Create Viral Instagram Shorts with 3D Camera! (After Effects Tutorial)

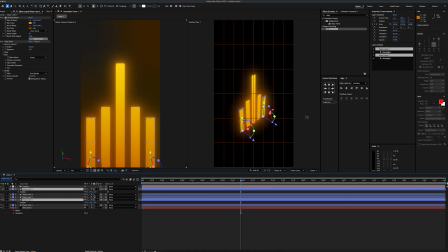(12:26)
And we are ready to change the positions. From starting the corner ones, let's adjust the Z position to around 260. Then select other two layers and move them back as well.
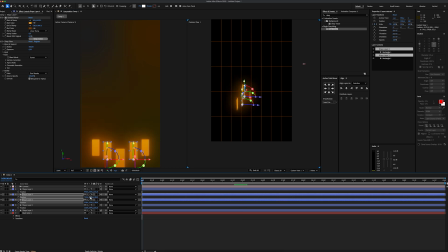(12:35)
A value of 180 will give it a great look. As you can see, our layers are a little bit too high after adjusting the Z positions.
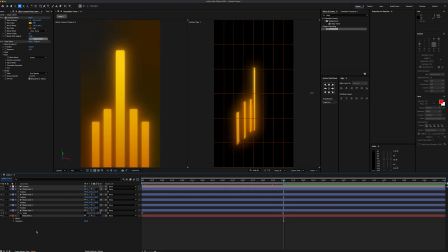(12:41)
To fix that, let's move them to the right place at the first frame. Awesome. So let's go ahead and create a new circle shape layer on top of the main line.
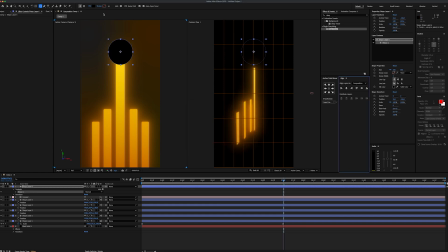(12:48)
After aligning it to the center, let's change the fill color to black. And for the stroke, we'll choose a dark gray and set it to 14. Then send it behind the other layers in the timeline. After enabling the 3D, let's move it a little bit higher. Then select the ellipse tool and make sure tool creates mask is checked. The main reason we are masking this part of the ellipse layer is to give a more realistic shadow.
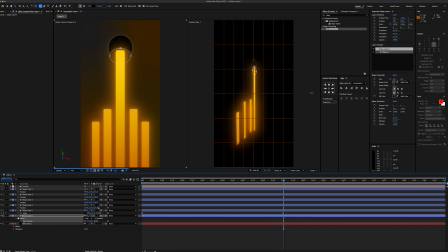(13:08)
So let's invert the mask and set the mask feather around 60. By playing our mask, we can make it look much better. With this being done, let's create a new text layer and write AI inside of the circle shape layer. Then add a deep glow effect with a radius of 1 and place it right here. I'm also gonna activate 3D for the text and send it behind the lines.
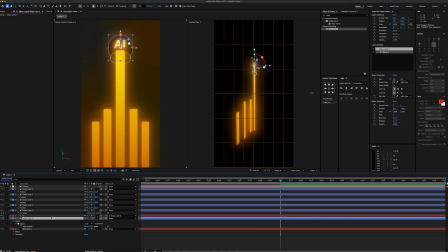(13:26)
Then parent it to circle shape layer so we can control it as well. Great, now let's add a new position keyframe to the circle shape layer at the end of the scene.
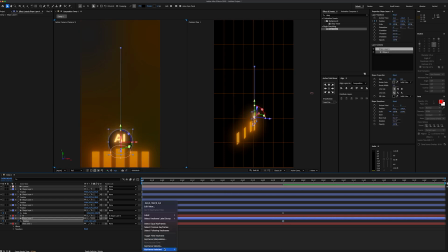(13:34)
And at the first frame, let's move it right here. Let's select both keyframes and make it easy ease, then zoom it out in the graph editor.
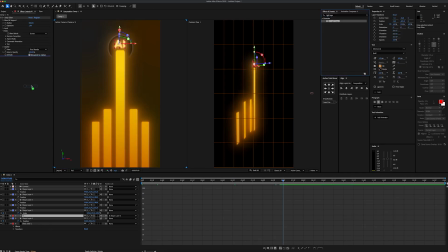(13:41)
To make the text look shiny, we're gonna add light rays effect. And move the center point right middle of the text and let's also reduce the intensity to 54.
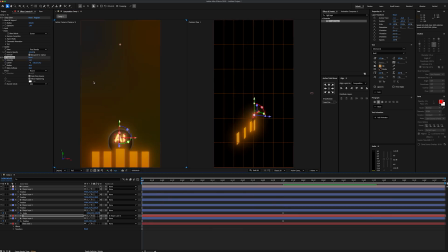(13:49)
Then let's go to the first frame and move the light ray center point where the text layer is.
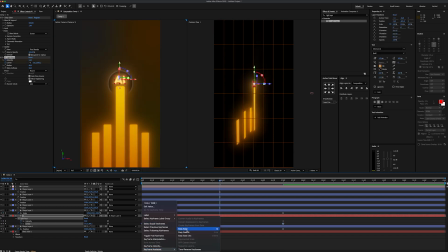(13:53)
Let's smooth out the keyframes so it can slide with the exact same timing as the text position.
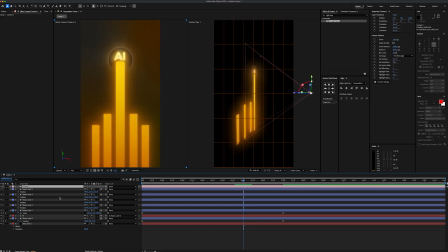(13:58)
Perfect, now we are almost done, but here comes the important part. First, I'm gonna select the camera and go to first frame and add position keyframe. Next, move the playhead to end of the scene and zoom in on the main line. After zooming out the camera movement in the graph editor, we'll enable the depth of field and make sure the focus distance is the right place during the move.
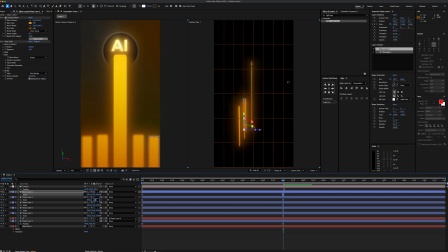(14:17)
When everything is done, we can slightly extend the other lines so they can also look much better.
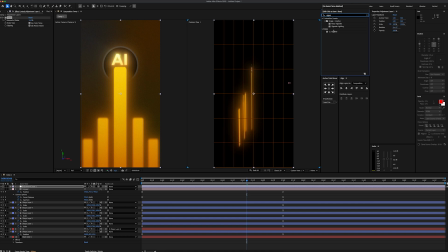(14:22)
And finally, we'll create an AI adjustment layer, add a noise effect and set it to 12. Then add a vignette and play with the settings until we're satisfied with the result.
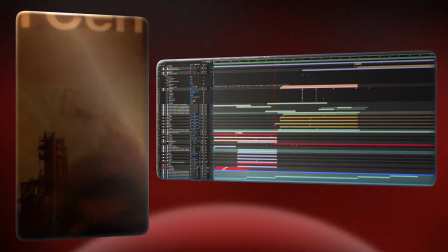(14:30)
And that's it, you made it to the end. I really hope this tutorial helped you improve your skills and gave you some fresh ideas for your own projects.
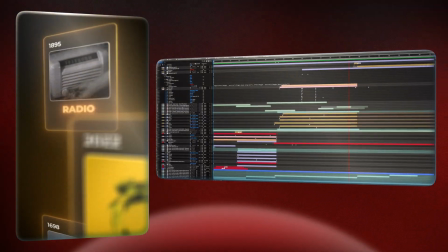(14:37)
If you enjoyed, feel free to leave a like, subscribe for more and drop a comment if you have any questions or just wanna say hi.
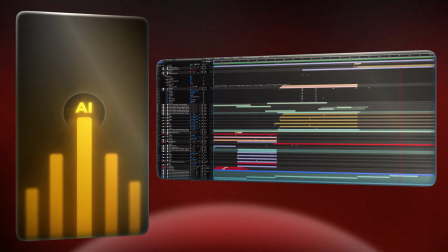(14:44)
Thanks for watching and I'll see you in the next one.